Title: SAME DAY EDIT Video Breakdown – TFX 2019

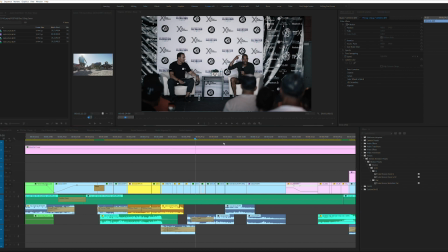16:14 go over that section so a lot of these are just kind of matching interesting movements so gave a little more tilt to this to kind of give the viewer a sense of the amount of balance these guys are going through doing pistol squats until can't feel their legs anymore so we're trying to
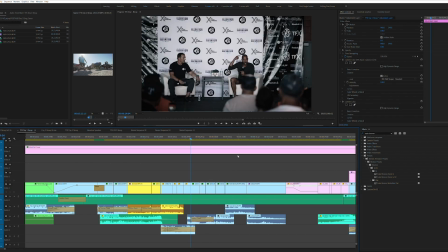16:27 show I think we just zoomed in and added a little bit of in-camera tilt we started at a hundred scale and then ended at 110 scale
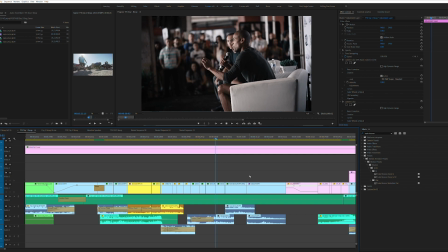16:36 so that clip this is my favorite so you get this really cool blur with the judge more in focus let's play it all the way through
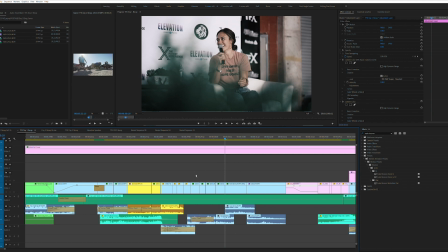16:45 one time to watch it so all that is is a full speed clip and
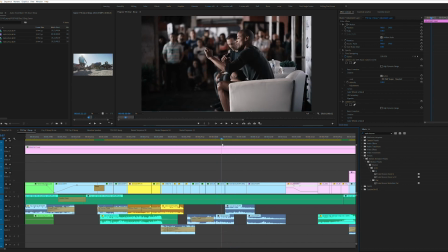16:50 then we got a 250% clip and my favorite little shortcut on all things faster than a hundred percent speed is to pull up its command or control R for clip speed duration to add some motion blur anytime
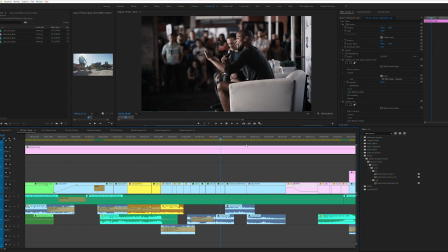17:06 you have anything faster than a hundred percent always set to frame sampling drop it down to frame blending
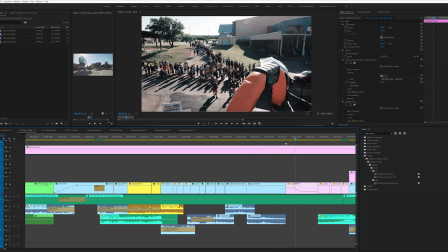17:11 so if you see frame sampling we get the normal clip and then it once we you move it to frame blending,
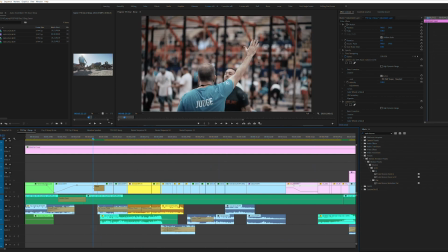17:17 it just adds motion blur. So people have asked about this clip and it's actually as simple as it gets,
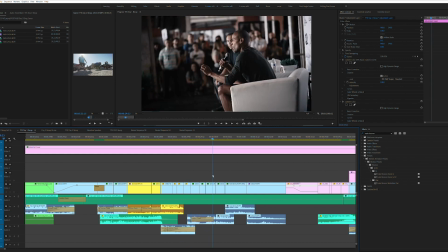17:24 orbiting around a center focus and then motion blurring the background just by dropping a frame blend on it.
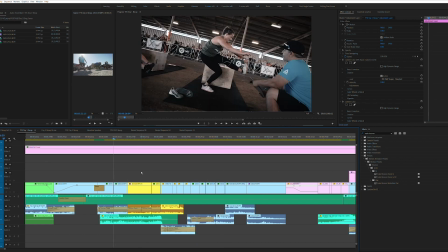17:31 So next clip, handstand like hard cuts. There you go. One, two, three, four. And then into David Goggins here, so he gets a feature of a couple clips in a row.
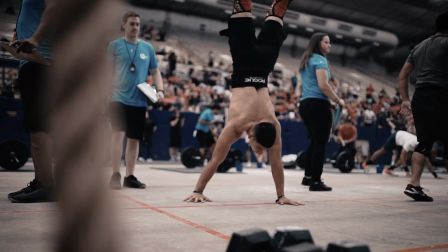17:41 40% speed into 250 just to give more push in, so it's like establishing,
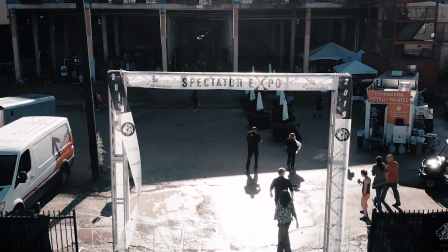17:46 showing who it is, and then it's pushing in because the next shot is going to be closer.
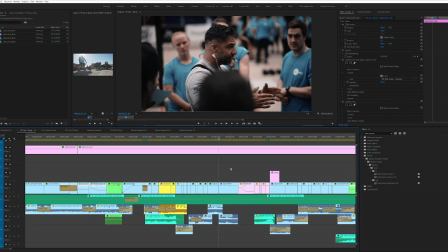17:51 Slow motion, fast motion, pairing with slow motion. Two clips cut four times of David Goggins. Slow, fast, slow, fast. One's a wider shot, one's a tighter shot. And that motion kind of caters to the next shot, so it's moving backwards and left.
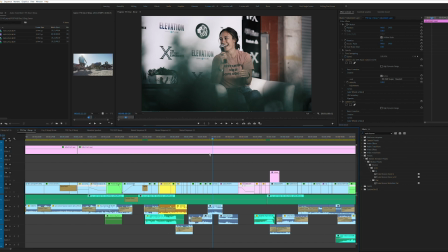18:09 This is what we think about, I think about a lot, is how the motion may play into the next clip. So it's pulling out and almost like turning to the left a little bit and the next one is kind of just panning left with some foreground plants blurry so they kind of match up if you play them fast and again same thing this was done on purpose at a faster speed to kind
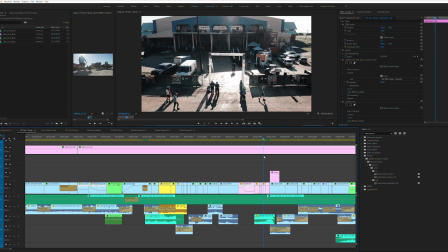18:26 of give more of that motion and it kind of more seamlessly blends together so versus it all being in slow motion so slow to fast
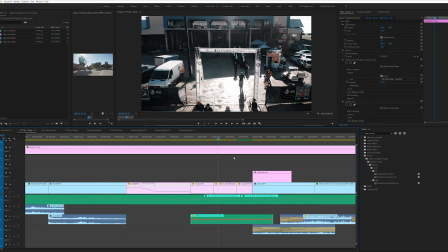18:34 right into her clip let's go last two clips same thing orbiting around judge and then orbiting around a drone shot.
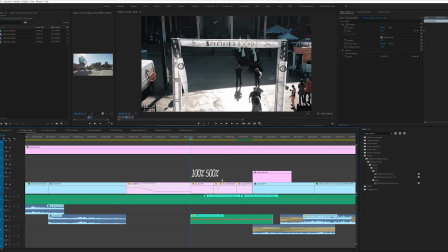18:42 So if you look at these, a lot of their motions aren't exact, but almost all of them are going a similar route.
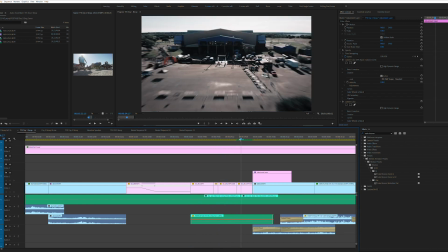18:52 So a lot of them are either pushing in, pulling out, or when they're panning, I think there's a lot of panning left.
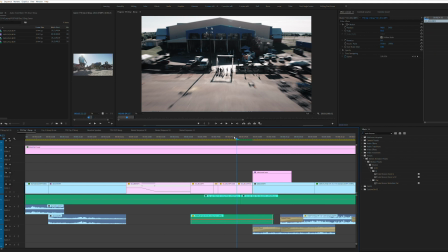18:57 So let's watch these through and notice this time with your eye that they're either rotating or spinning, orbiting left, just so they all match up.
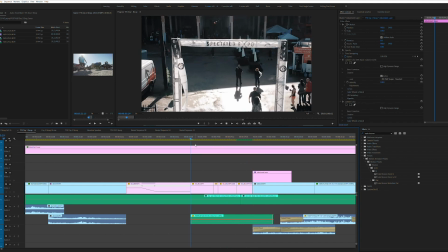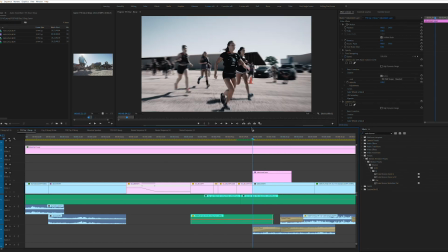19:14 so all these kind of look easy on the eye and transition there's no transitions on these right you know you don't always need transitions especially in a same day edit we have no transitions but they all pair together well just because one we have a dope team but two the selects all move
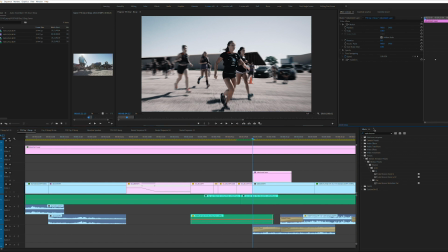19:29 in the same direction so they kind of just play together seamlessly without you noticing they're all just hard cuts it does seem a little bit complicated all this pre-planning but I'd take too much credit if I said there was pre-planning going into it once we throw clips in the timeline that's where you kind of see it all come together so that's the beauty of the run and gun is that you shoot a lot of cool stuff just try to get some money
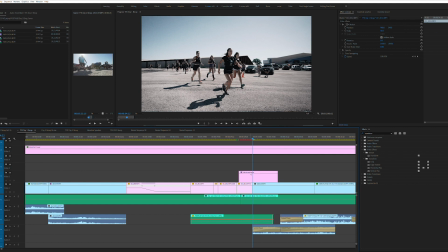19:48 shots and some similar type of motion and then sometimes they pair well together it's transitioned to outside now so the next
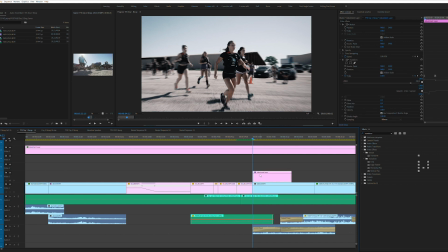19:54 clip makes sense outside zooming away from the facility out towards the run that was happening next so so we got a drone shot i think we cut it a few times all we did was because it's in 4k we have the ability to zoom in more and not lose the resolution.
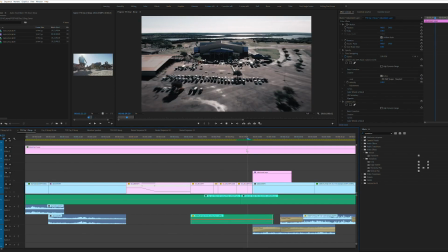20:08 100% speed, 500, 2,000, and a really weird 8,000 speed.
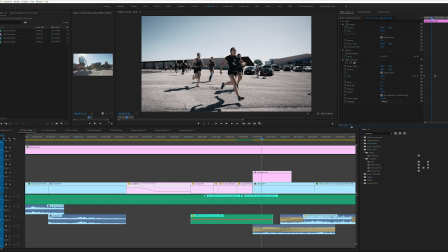20:16 Just the first clip is being zoomed out. The rest is just the drone flying away. Props to Greg for getting this shot. And you can see that motion blur again.